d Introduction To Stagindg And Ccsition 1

Now, informal or asymmetrical balance is when things are actually composed or staged,
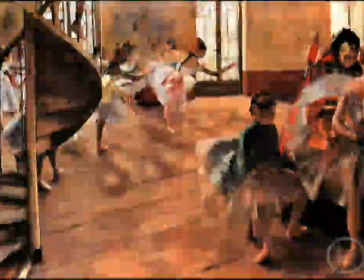(37:29)
so they feel more casual, they feel less planned, as if you are staging things completely.
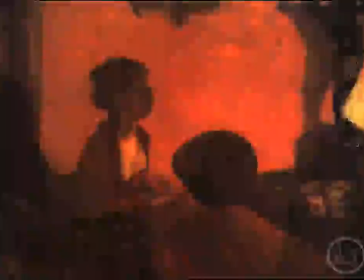(37:37)
Things that are asymmetrically balanced or more informal balanced, they seem more interesting.
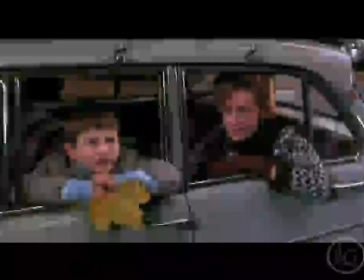(37:43)
So for example, close-ups. Close-ups tend to be more asymmetrically balanced than putting a close-up right in the center of a screen,
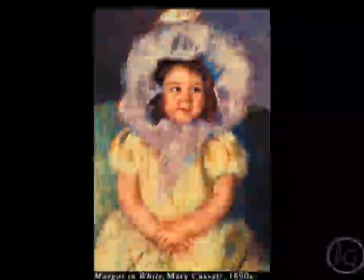(37:52)
which tends to look like more of a portrait. You just have a newscaster, somebody like telling the news. Today we're going to be talking about the weather.
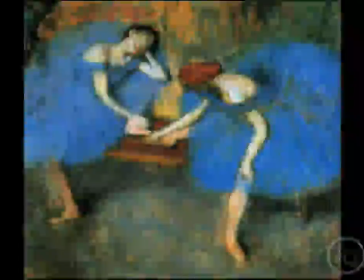(38:08)
So you can balance things by value and by color. You can even balance things by texture or by the shape.
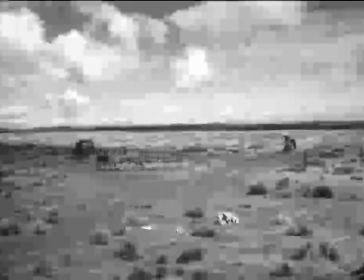(38:15)
From a cinematic point of view, you can balance things by the position of where the characters are at.
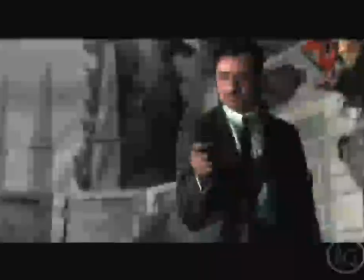(38:21)
So there's not that many things in film that are actually symmetrically balanced. For the most part, everything tends to be more asymmetrically balanced,
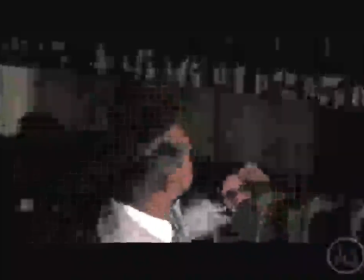(38:30)
which feels more interesting, feels more cinematic, and it makes me want to keep watching more and more.
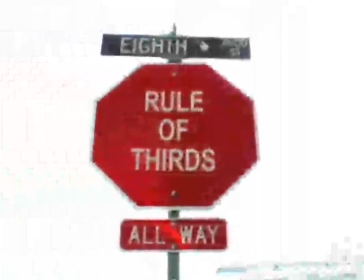(38:38)
So you guys probably heard about the rule of thirds. This is just another way of talking about asymmetrical balance. The rule of thirds is basically when you divide the screen both horizontal and vertically in thirds.
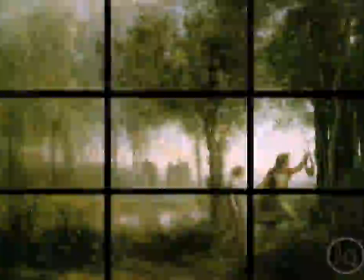(38:50)
Where those lines cut each other, they encounter each other,
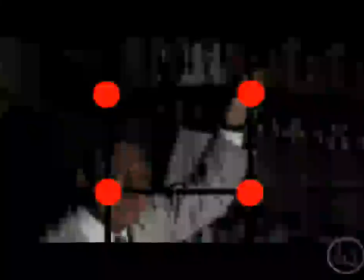(38:53)
those points are compositionally stronger than if you place things basically in the middle of the screen. So like let's say you have a telephone pole and it's right in the middle of the screen,
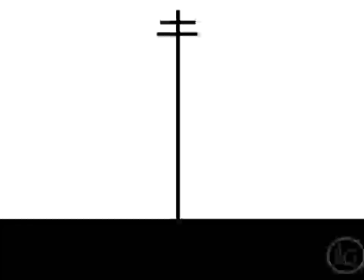(39:05)
it's not as strong and it tends to weaken the picture as if you put it a little bit on the side.
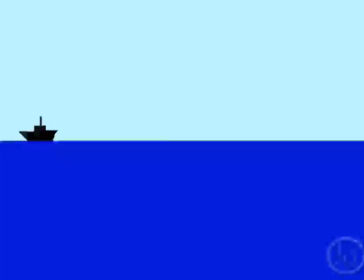(39:11)
It's the same thing with the horizon line. If you have like a shot of the sea, putting the sea right in the middle is
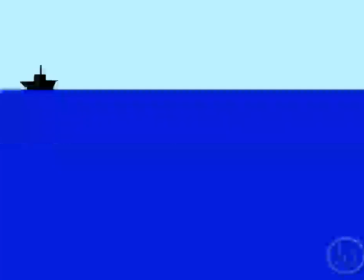(39:18)
compositionally weaker than putting it a little higher or a little lower, almost like dividing it on thirds.
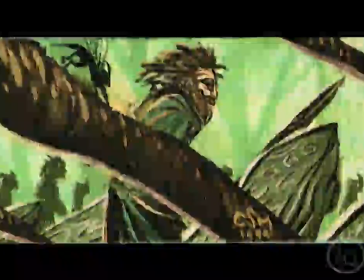(39:23)
Now this doesn't mean that things have to be this way or that way, but it's true that our eye,
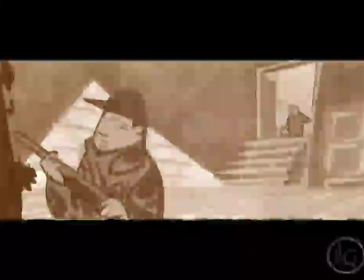(39:28)
as well as our visual perception, is more attracted to things that are asymmetric.
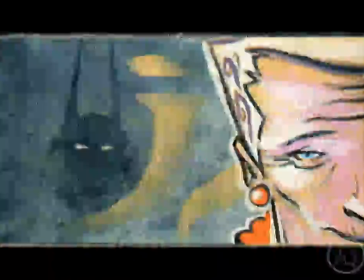(39:33)
So if you have a character in the middle of the screen, it doesn't seem as appealing, as strong as a character in the third.
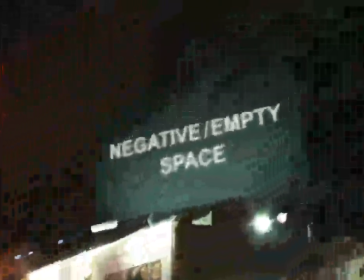Usually when you shoot stuff or you're framing stuff, you are dealing with a character that is the foreground,
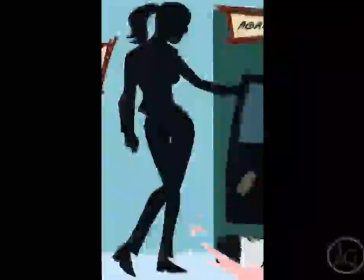(39:52)
and then everything else that is behind that character starts to be the negative space.
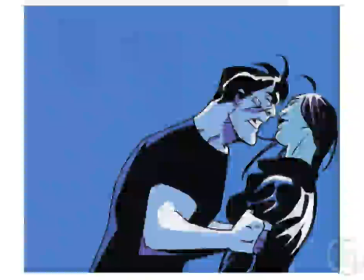(39:56)
So what you do with the negative space can actually affect the viewer from a psychological point of view.
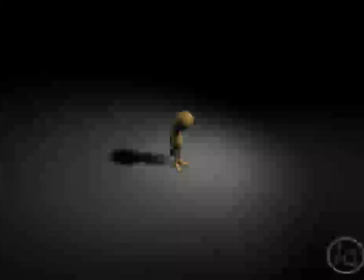(40:03)
Let's look at some examples. Sometimes screen space almost plays another character.
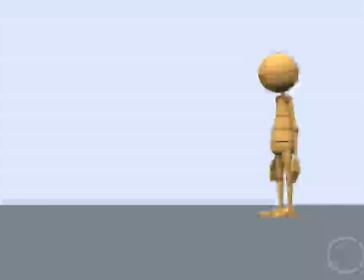(40:08)
For example, if you have a lot of screen space in the front of a character or in the back of the character, in the front of the character it looks like something in front is about to happen to this character.
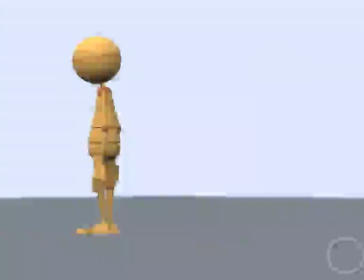(40:20)
Now let's put some space in the back of this character. It almost feels like something is going to happen to this character from the back.
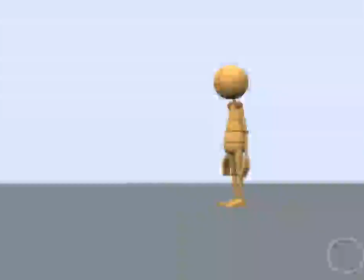(40:27)
So as a tip, leaving a space in front or behind the character should be planned ahead of time.
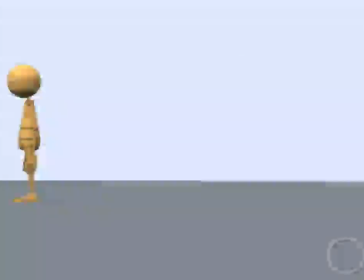(40:34)
So for example, by framing the character this way, it almost seems like there's something wrong, there's something weird going on. Now this is not to say that you shouldn't frame things this way. Sometimes framing things this way or that way can actually give a feeling to the viewer. If two actors are talking to one another, you always want to leave a space
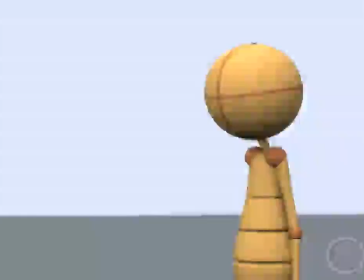(40:56)
in the direction that the actor is looking at. So he'll be looking at that way, and so this will be your camera angle, and this will be the space right there. So and then when you cut to the other actor, it'll be the opposite way around. He'll be looking that way, and you'll have the space there. Now this is not the way it's not like a rule the way it should be done, because there are a lot of movies like in, for instance, what you showed me in Collateral,
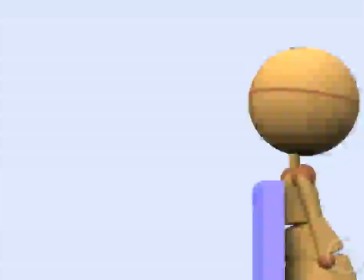(41:21)
where he's looking like that, and this is the end of the frame, which creates really uneasy feeling.
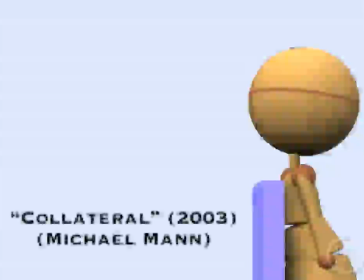(41:28)
But that was also the purpose of the director, I think, in that film. You guys should watch Collateral.
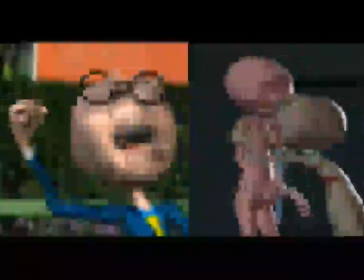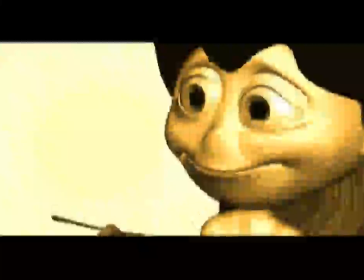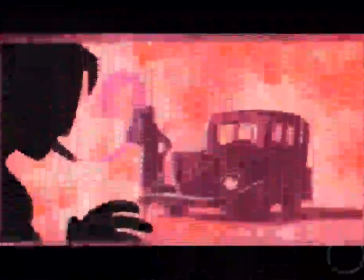(41:44)
Some good tips on screen space, how you frame the characters,
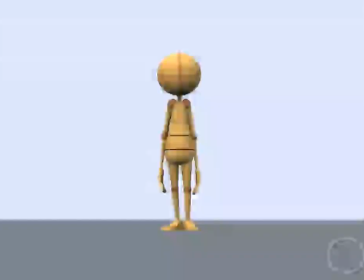(41:48)
would be actually leaving some headroom or leaving some feet room. So from a frame and screen space point of view, sometimes on a long shot,
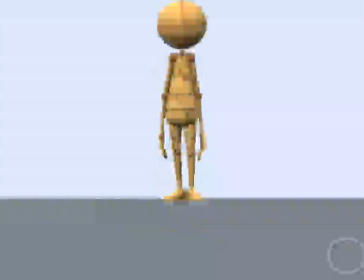(41:59)
having the head of the character barely touching the top of the screen, or even having the framing cut the legs or joints,
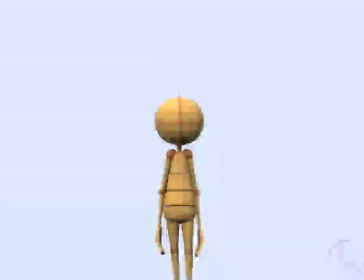(42:07)
might not necessarily be the best idea, as it makes the characters feel as if they have their legs cut off.
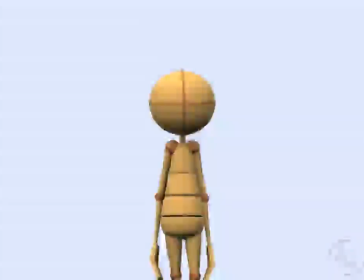(42:14)
It doesn't feel as pleasant to look at. Same thing with contacting the feet in the bottom of the frame.
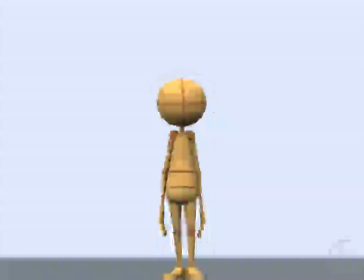(42:19)
It's not as forgiving as having some top screen space and bottom screen space.
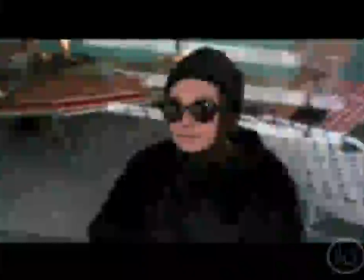(42:25)
Now with medium shots, you also have to be careful on how much space you are giving.
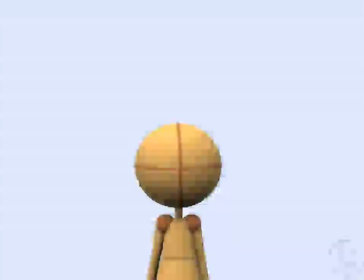(42:30)
Too much space on top might make the picture look bottom heavy. It might almost feel like there's something that is going to happen on the top of the character's head.
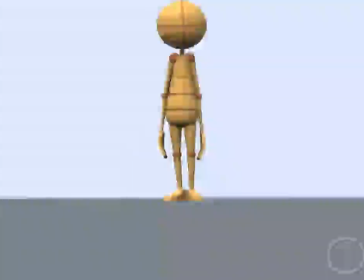(42:41)
If you have too little or basically no space on top of the head, it almost feels very crowded.
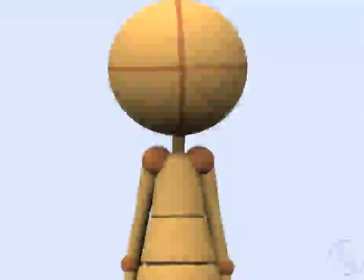(42:48)
The picture feels crowded, as if the character is in a box and barely fits.
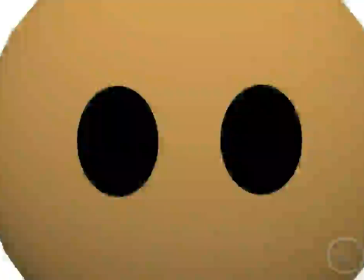(42:53)
On close-ups, it helps to give the character some breathing room, compositionally on close-ups. Otherwise, it will give the shot a claustrophobic feel to it. Depending on the story of the moment in the film, this might work or not.
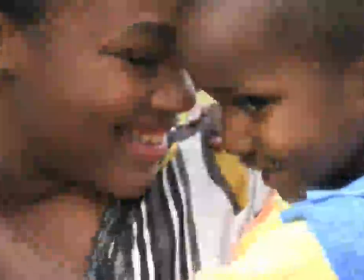(43:05)
Like if we're getting really close onto the character, it's a good idea not to cut on the mouth area or the chin.
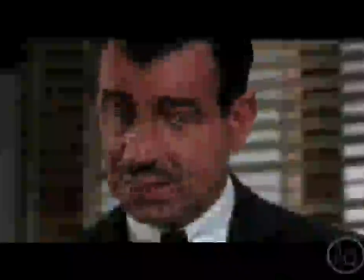(43:13)
Instead, the forehead area is a lot more forgiving about where to cut.
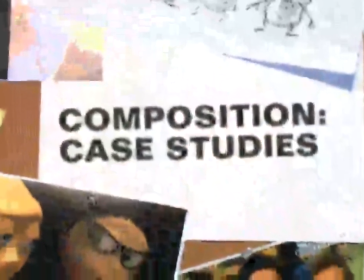I would like to end the class by showing two paintings of the same theme. Now, it's two different versions of the same theme. Now, they're staged differently. And by the way they're staged, the author is telling the viewer something completely different. It's almost like the author is giving their own take on the subject to the viewer and wanting the viewer to feel completely different from one painting to the other.
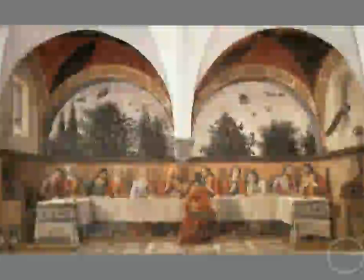(43:52)
Let's take a look at them. The first one is Ghirlandaio, and the theme is the Last Supper. In this composition, we see a lot of things. First, all the characters are closer to the bottom.
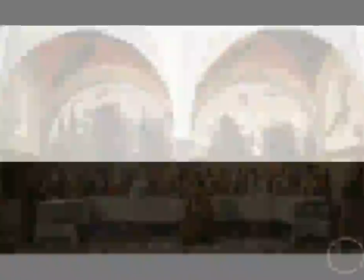(44:02)
This gives us a more stronger foundation, and it shows strength.
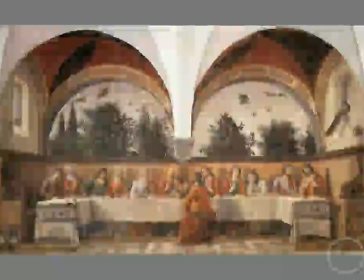(44:06)
Second, we have these two main arches that are equally distributed. By showing these symmetric forms, things are in balance. There's a strong base, having all the characters sitting more towards the bottom. There's visual gravity.
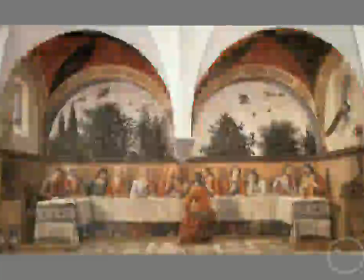(44:22)
And there's one simple focal point, which is represented by where the leaning lines of the two arches are pointing to,
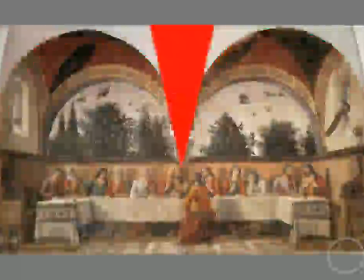(44:31)
as well as this one particular area pointing at Jesus Christ right here.
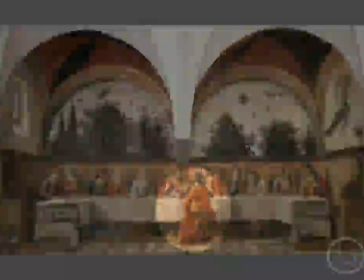(44:37)
Also, other elements give us also that feel of peace, which are like, the birds, the plants.
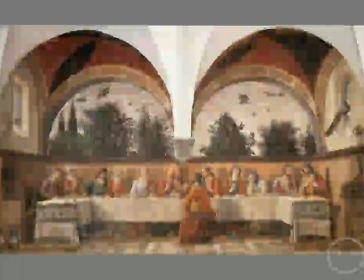(44:45)
There is no striking colors. All the colors are very mellow. It's a very easy to watch piece.
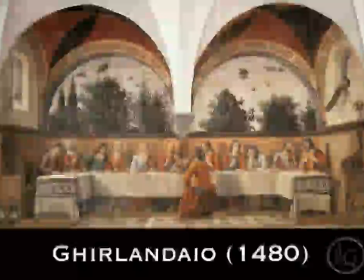(44:53)
The author is Ghirlandaio, and this painting was done in 1480 in Florence.
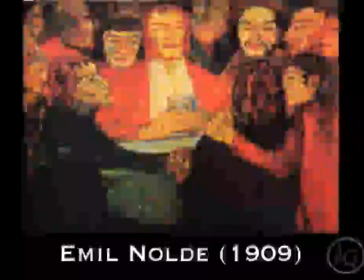(45:00)
Now let's look at this other painting done by Emile Nolde in 1909, also in Florence.
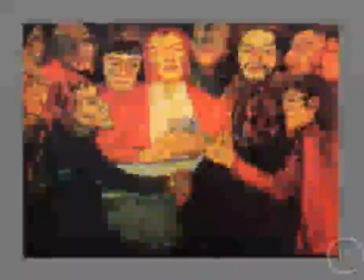(45:07)
Now this is a completely different take on the Last Supper.
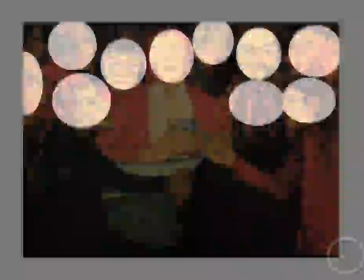(45:11)
All the characters are crammed in the top of the screen, almost as if they cannot fit in it. including Jesus Christ.
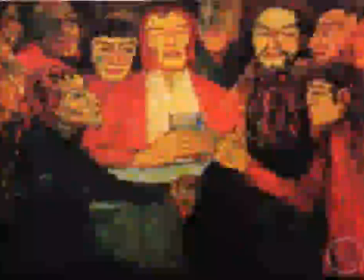(45:19)
They're all at the top of the frame. Then the quality of the line is very rough.
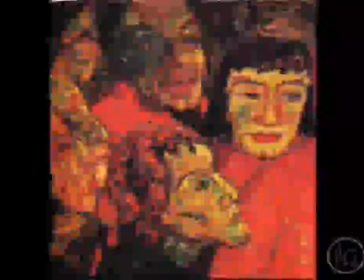(45:24)
The colors are really, really bright, almost too bright.
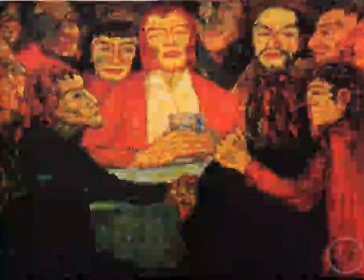(45:29)
And then some of them have this greenish quality that it's giving me a very uneasy feel.